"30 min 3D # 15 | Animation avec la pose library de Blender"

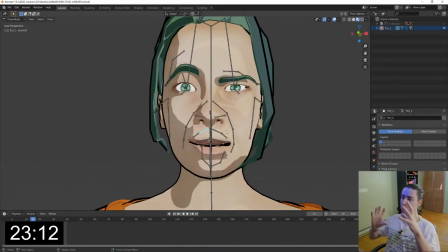241s
Ça peut être pratique quand on veut créer des poses entre deux poses existantes ou en sélectionnant seulement certains objets, certaines armatures, quand on fait des postures corporelles par exemple avec les bras et les jambes.
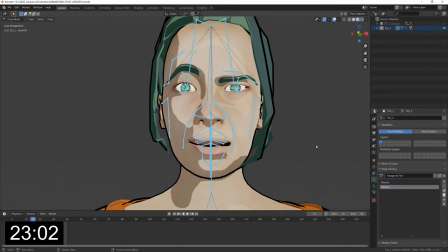252s
Quand j'ai fait des postures avec les bras et les jambes plutôt pour d'autres personnages, j'ai utilisé cette fonction en particulier.
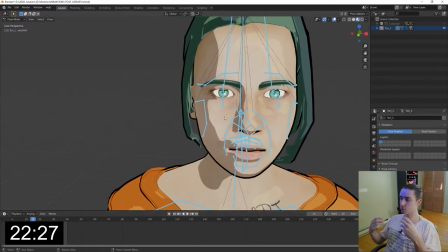257s
Donc maintenant qu'on a la pose du sourire qui a été créée, je veux voir si l'animation entre le neutre et le sourire se fait de façon naturelle, si c'est très réussi.
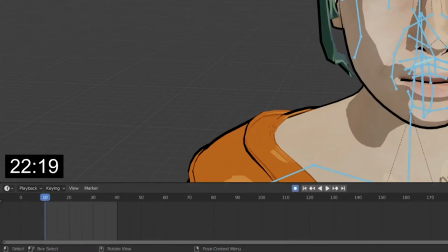265s
Alors pour ça je vais venir ici dans les keyframes, je vais activer et avec i je vais sélectionner,
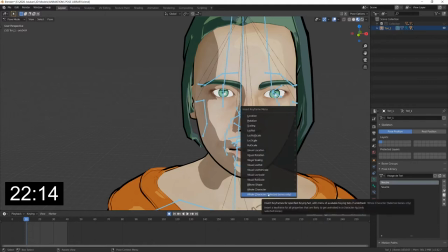271s
ajouter des keyframes pour tout le personnage, tous les os sélectionnés en fait pour être sûr que
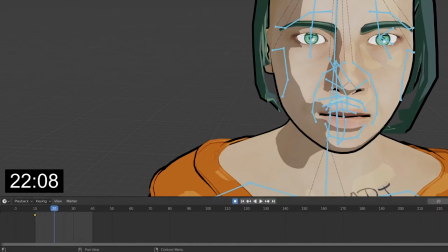276s
les keyframes sont bien sélectionnés je vais venir ici sourire, on va l'activer
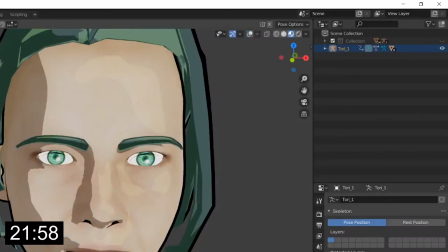282s
et pour être sûr avec i, en cliquant ici ça me permet d'enlever les os visuellement donc ils sont toujours là pour les modifier mais ils sont cachés,
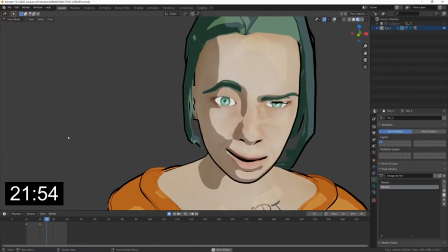290s
ils sont réplés
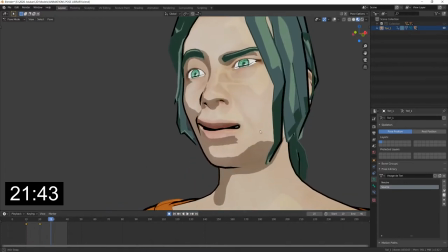294s
ok
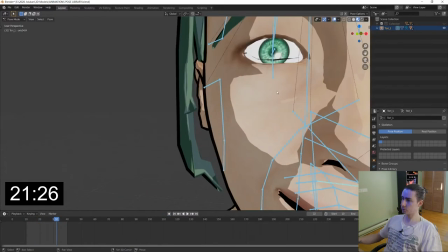300s
je pense que il y a encore un petit peu d'amélioration à faire, donc je vais retourner travailler un petit peu dans les détails pour rendre l'animation
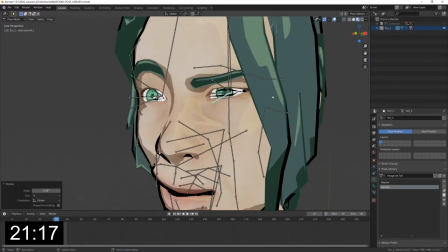309s
plus intéressante.
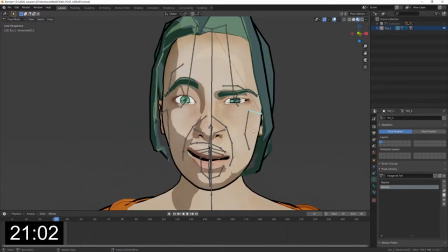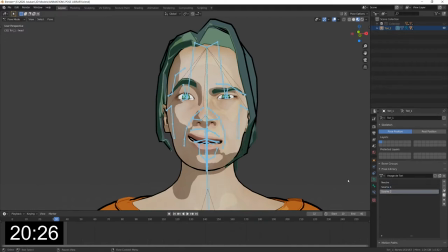318s
Donc je vais ensuite continuer à racheter des expressions, je vais en faire une deuxième pour le sourire, cette fois un sourire moins malicieux et beaucoup plus sincère.
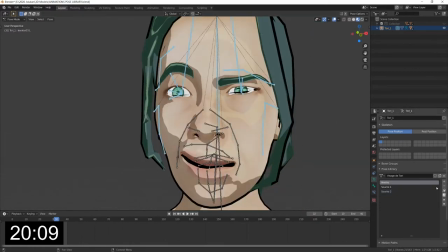326s
Donc je vais revenir ici pour les yeux et la mâchoire et remettre ça au neutre, mais je vais garder ça ici comme base.
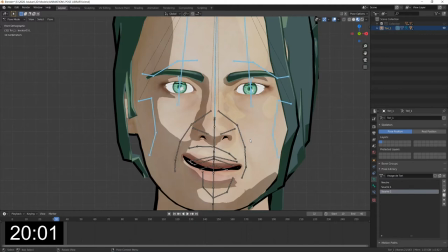333s
En appuyant sur je me mets à plat sur une vision directement en face de l'axe y et ça me permet de voir exactement la position des os vis-à-vis les uns des autres et donc d'avoir quelque chose de beaucoup plus symétrique une autre fonction qui est très intéressante pour pouvoir avoir quelque chose de très symétrique c'est en sélectionnant un os on clique droit copier la pose en sélectionnant
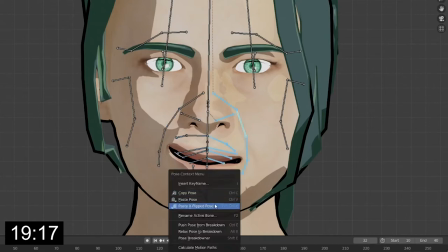351s
l'os inverse on peut au lieu de simplement coller la pose la coller en étant inversé sur x donc Donc c'est-à-dire
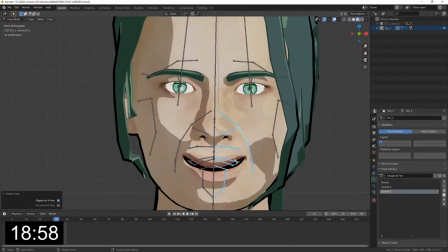359s
le miroir de cette pose. Donc on a exactement le même sourire des deux côtés.
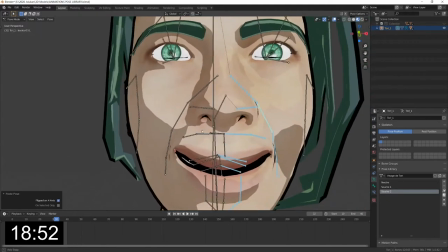364s
Donc ça peut être très pratique si on veut quelque chose de très symétrique. Mais j'ai découvert en faisant les autres que c'est bien d'avoir une base symétrique.
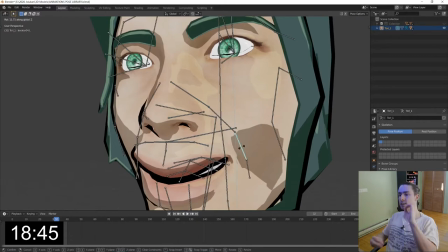371s
Mais qu'après il faut rajouter quelques petites imperfections dissymétriques. Sinon ça fait très bizarre. On n'est pas habitué à avoir des visages humains entièrement symétriques. Et même dans l'animation, dans le cartoon, l'animé.
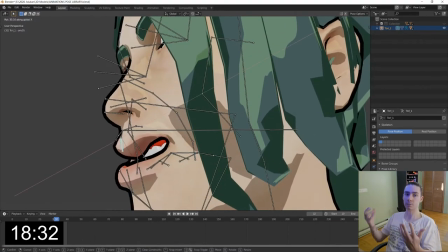384s
Quand c'est du dessin 2D justement c'est beaucoup plus dur d'avoir de la symétrie. et donc ça fait toujours un effet un peu particulier.
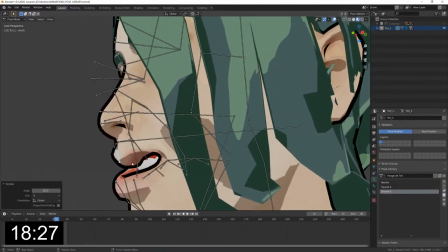391s
Donc, je vais rajouter quelques défauts par-ci, par-là. Donc des fois, il y a certaines animations qui ont l'air très bien d'un certain angle et puis dès qu'on change l'angle, ça fait des choses bizarres.
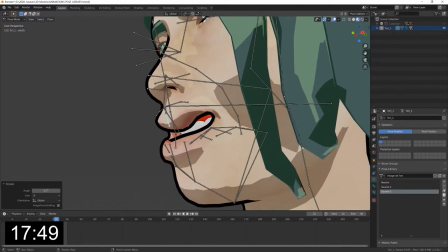400s
Donc il faut gâcher un petit peu entre les deux et il ne faut pas oublier que les corps créés par Make Human sont super,
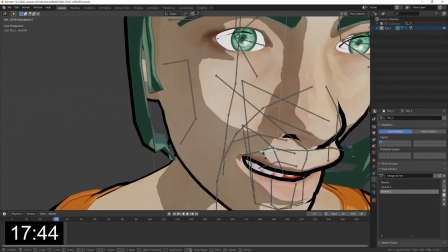406s
mais que des fois, les os font des trucs un peu bizarres avec la peau.
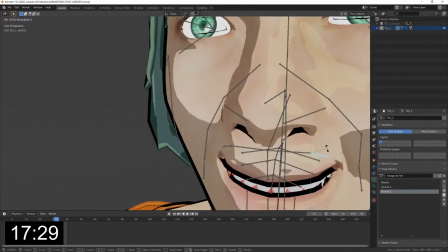413s
Mon Dieu ! Aussi comme j'ai rajouté un effet avec les traits,
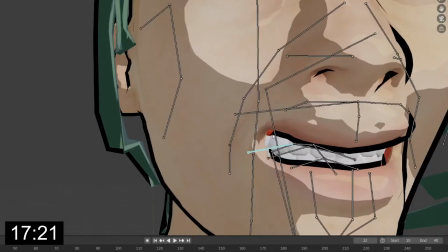417s
ça met un peu une contrainte dans le sens où par exemple ici les traits noirs disparaissent complètement parce que la peau est en train de rentrer dans les dents.
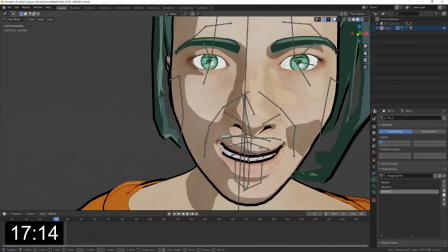424s
Donc il faut que je laisse un petit espace qui n'est pas naturel pour garder mes traits noirs.
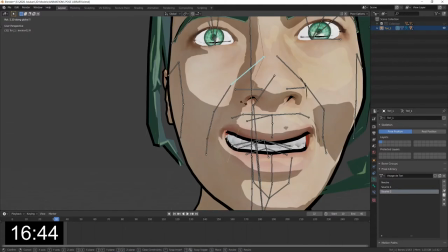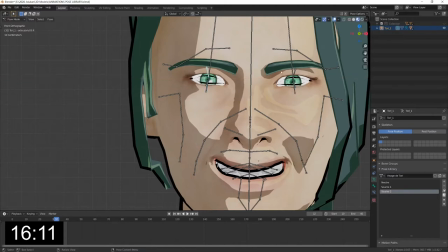435s
On va le plisser un petit peu les yeux. Donc bien sûr les techniques que j'ai utilisées pour faire ces personnages de cartoon,
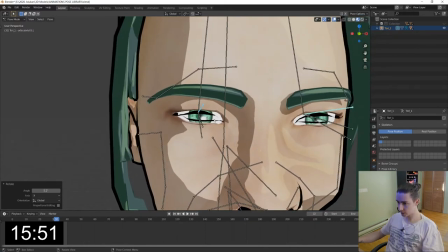442s
on leur limite, elles ne sont pas parfaites comme vous pouvez voir. ici les traits noirs se mettent en plein milieu des yeux
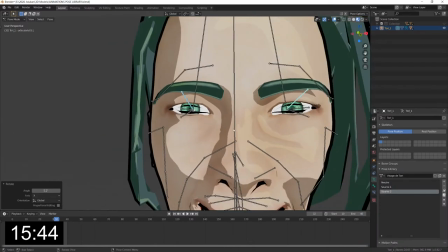448s
c'est un peu gossant mais j'ai pas encore trouvé de solution donc j'ai décidé
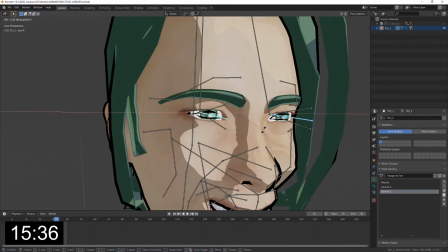456s
de laisser comme ça parce que il ya une limite de temps que je peux mettre à la création de cette série et j'en
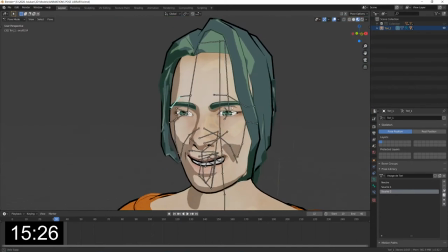464s
mets déjà sans doute beaucoup trop donc on fera avec de toute façon la plupart des plans ne seront pas aussi rapprochés que ça mais
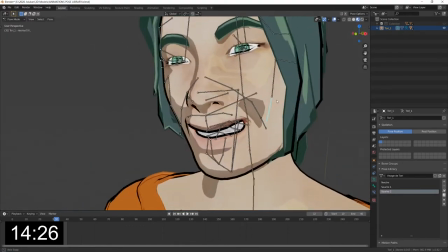475s
si ça creuse un peu trop, l'ajout de Torii, je ne sais pas trop ce que j'ai fait.
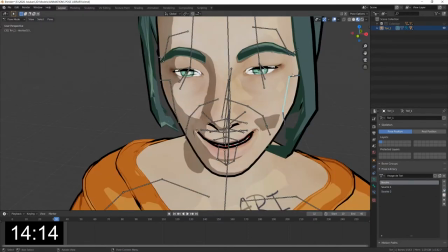480s
Je vais les remettre à neutre parce que, voilà, là par contre ça fait quelque chose un peu bizarre. Non, non, lui.
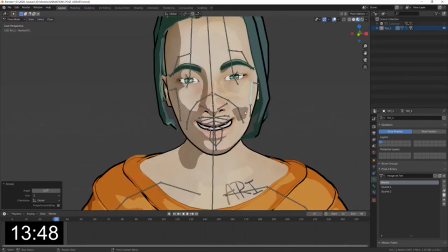489s
Ok.